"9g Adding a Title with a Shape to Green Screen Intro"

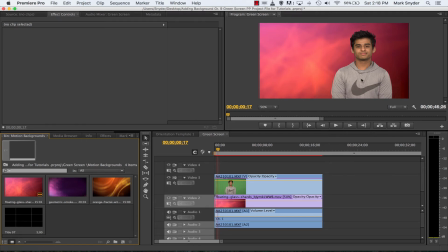Mr. Snyder here. The last tutorial we moved Samir to the rule of thirds center. Oh, I can see a little bit of the microphone up there. I don't know if anyone else has noticed that up to this point, so I'm just going to go and look. I can still do these little adjustments. There we go. Bingo, bango. Done. It's no longer there.
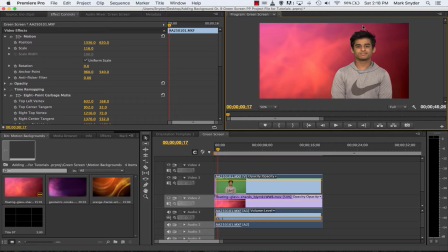Command Z, you'll see it. There it is. Shift Command Z. We'll go forward. Bam, it's gone. Good. See how easy it was to clean up something even after the fact. So now what do I want to do? Well, I've made space here. Let's just get off that freeze frame. There we go.
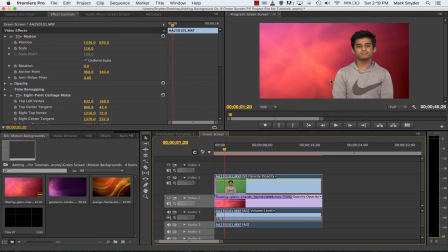And we're going to place a title here to kind of balance the frame out a bit because everything's kind of now on the right side. So we're going to put a title in here. But again, it's much better to have somebody on the rule of thirds, on the right rule of thirds. Again, you don't have to make this little guide that I made with the titler.
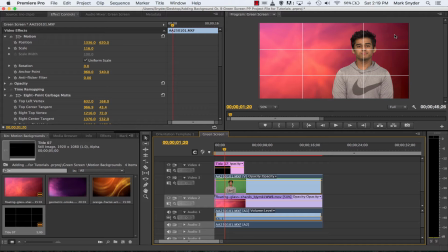Just sort of visually in your mind break up the screen in 3 equal vertical portions and 3 equal horizontal portions. You don't actually have to do the grid. Okay, I just wanted to show it to you using a visual just so it was easier to understand. Gone. Okay, so I'm going to add a title. So how do I do it? How do I create a title just like before?
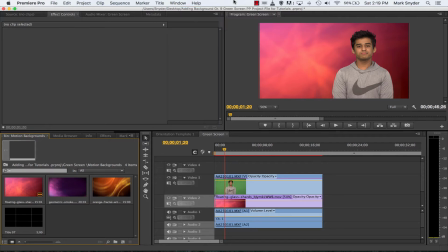Title, new title, default still, or Command T. New title. Give it a name, Samir. That's who it is, and that's the name that's going to be on the title.
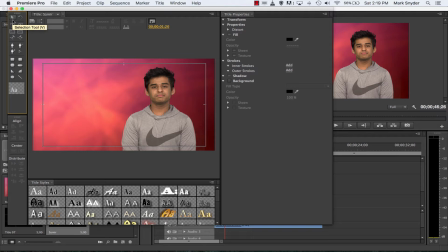Okay, opens our titler. You remember this. You have your selection tool to move things and select things, and you've got your type tool to actually create text. So first thing I'm going to do is create some text. Click on it. I'm just going to click anywhere randomly for now and type in Samir.
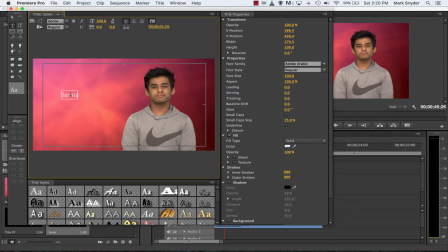Okay, by default it has this font, this color, all these properties. Double click the font.
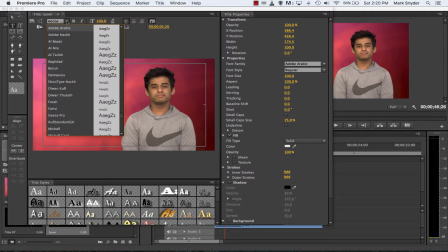I'm going to go to the font up here. And again, I could scroll through using my arrow keys, and it would basically show me the different fonts as I did it.
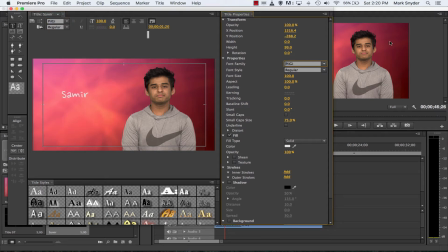Let me show you that over here. It's easier to see. If I scroll through these fonts, once I've selected my text, okay, click in the font family, and see, I can scroll through. Okay, so that's kind of handy. Hey, I like that one. Arial Unicode MS.
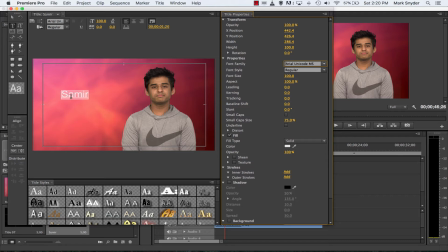Probably will never call it that name. I just like it. It's a sans serif font, no hooks on all the letters. So what am I going to do now? I'm going to make it bigger. Let's use this side. Font size. I'm just going to click, scroll to the right. I'm going to make it fairly big, like that.
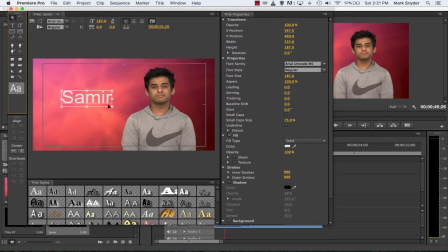Arrow tool, click, get off the type tool. You'll keep typing text. Remember when you're in the type tool, don't click and draw out a text box. Don't do that. They're too hard to work with. Command Z to get rid of that. Okay, now, it's okay.
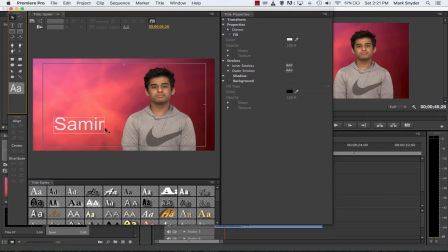I think it needs anchoring visually. I think it needs some support behind it so it's not just letters stuck on a background like that. So what I'm going to do now is introduce the rectangle tool here. Just like Photoshop for those who have used it. Click on the rectangle tool. These other shapes are probably not the best choices for this particular use.
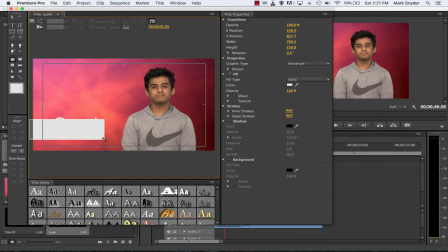Rectangle tool, click, drag it out, and I want it to maybe be about that big. Don't take it right to halfway because then you split the screen in half, and again it looks a little weird. So keep it on the one side of the frame. Now what's happened? Hey, how come I can't see my text anymore?
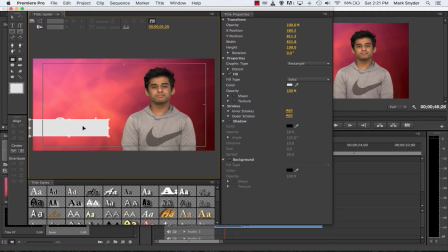That's because my shape is covering my text. So what I'm going to do is make sure I'm seeing the bounding box. Go to my arrow tool, select my shape. I see the bounding box around the shape.
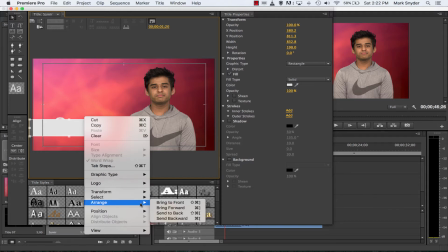Right click, go to arrange, and I'm going to bring that shape to the back.
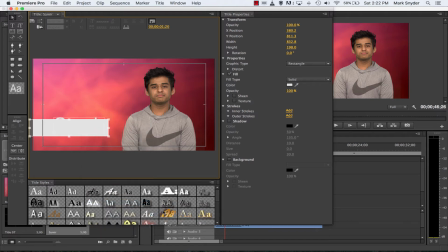I want it behind the text. To the back. Bang. Oh, but that didn't make much difference. Why? Well, let's select the text now. There's the bounding box for the text. So I know the text is selected, but I don't see it. Why? Because the color is the same. So let's just drag it up. There it is. Okay, let's click now on the color of the text.
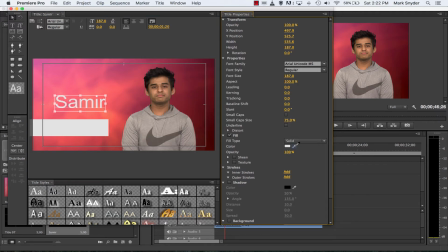And what I'm actually going to do is use the eyedropper. I'm going to click on the eyedropper, drag it over, and I'm going to be inspired for the text color based on a dark color that's already on this screen.